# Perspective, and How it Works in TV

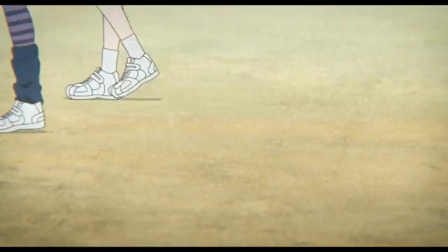(15:36)
And the film almost portrays all of these things in a playful way, even though we know this is hurting Nishima.
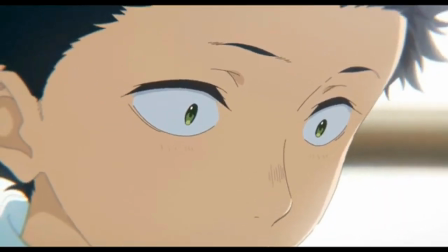(15:43)
Then, when we skip to Ishida in the present, we almost kind of get a tunnel vision for the rest of the movie,
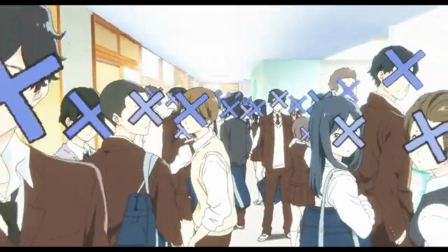(15:48)
because the film is exclusively through Ishida's lens, with the X's on the face and how he doesn't really get them unless he sees what they have gone through,
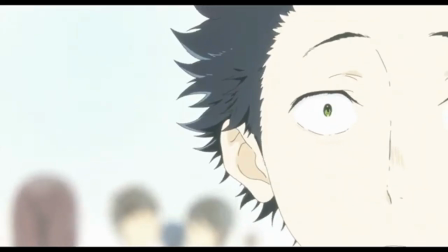(15:58)
aka when he sees their perspective.
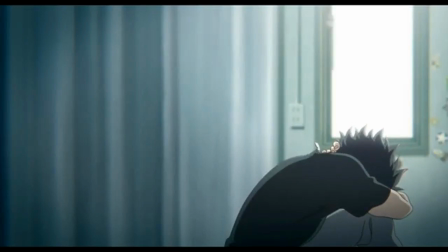(16:02)
So, basically, throughout the film, we're learning about other characters' perspective through Ishida's perspective.
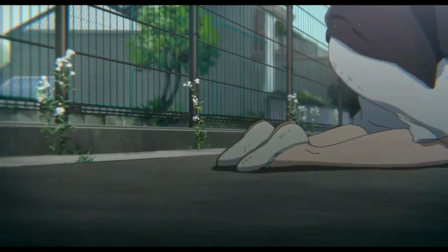(16:08)
Now, when Ishida's in the hospital, for example, we get other characters' perspectives without Ishida being there,
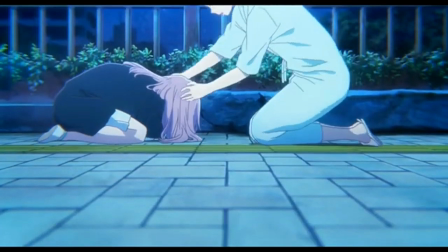(16:16)
without viewing through Ishida's perspective their perspective. Now, if that sounds complicated to you, then good, I'm doing my job very well.
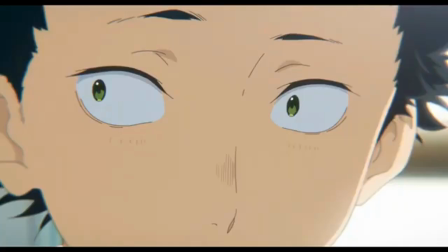(16:25)
But the point is,
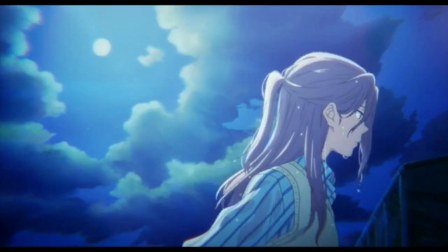(16:26)
we kind of see through this part of the film kind of how weird and biased Ishida's perspective is. and how he makes assumptions
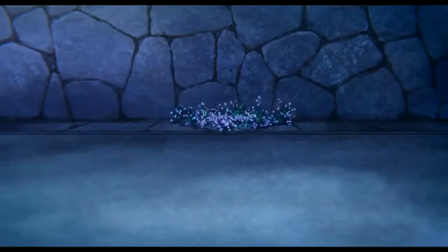(16:35)
that aren't always right and i think that's really good in getting the main message
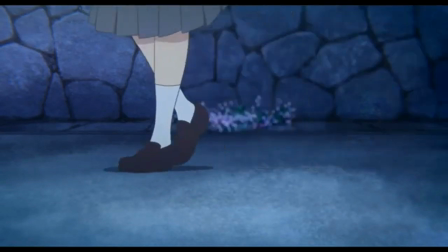(16:40)
of the film across which is basically listening to each other making connections with each other and i think that's a really good way to examine the point of the film basically drew
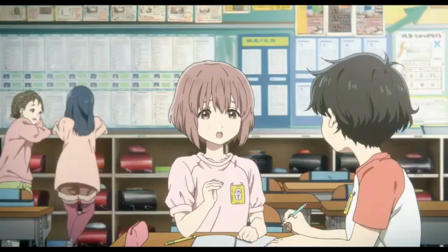(16:53)
those characters and i think it's really important in this movie because although it uses other story elements really well as well,
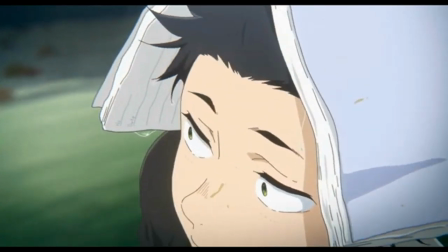(17:02)
I think the idea of using perspective as a vehicle to get its main
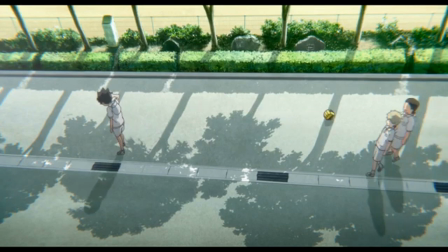(17:08)
message across is one thing that we should be using more often with our story elements.
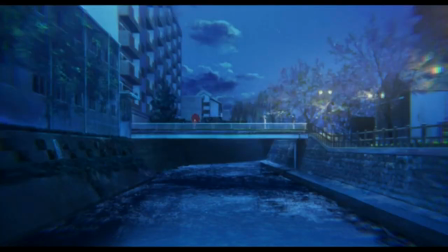(17:13)
And I just think it's really cool for this film to be doing that.
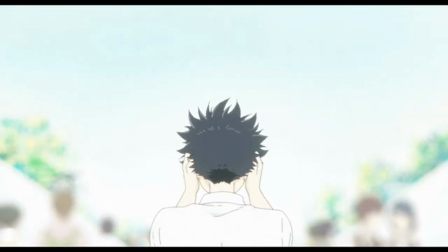(17:18)
And of course there are much better examples out there that I could point out, but this is really an example,
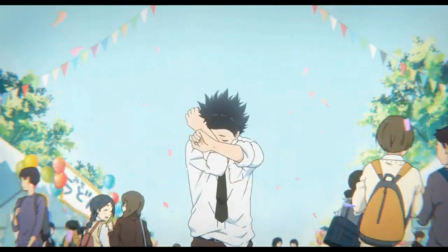(17:27)
I think that gets to the main point it gets to the main message about what I've been trying
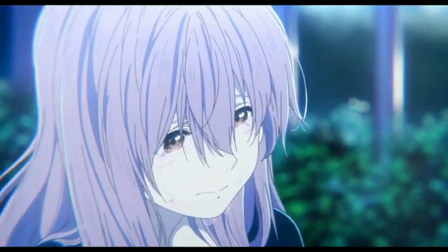(17:32)
to say this entire video which is when you're choosing what perspective you're writing in
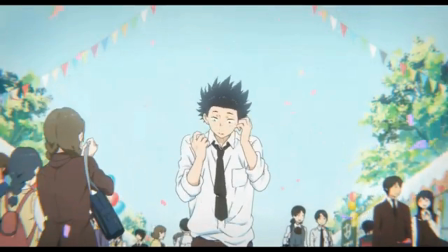(17:37)
your stories make sure the audience still gets what you're trying to say in the end because
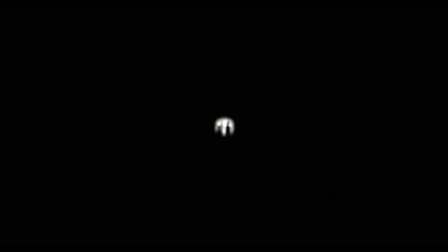(17:42)
that's what it's important it's important to get your message out there thanks for watching I hope you guys have a nice time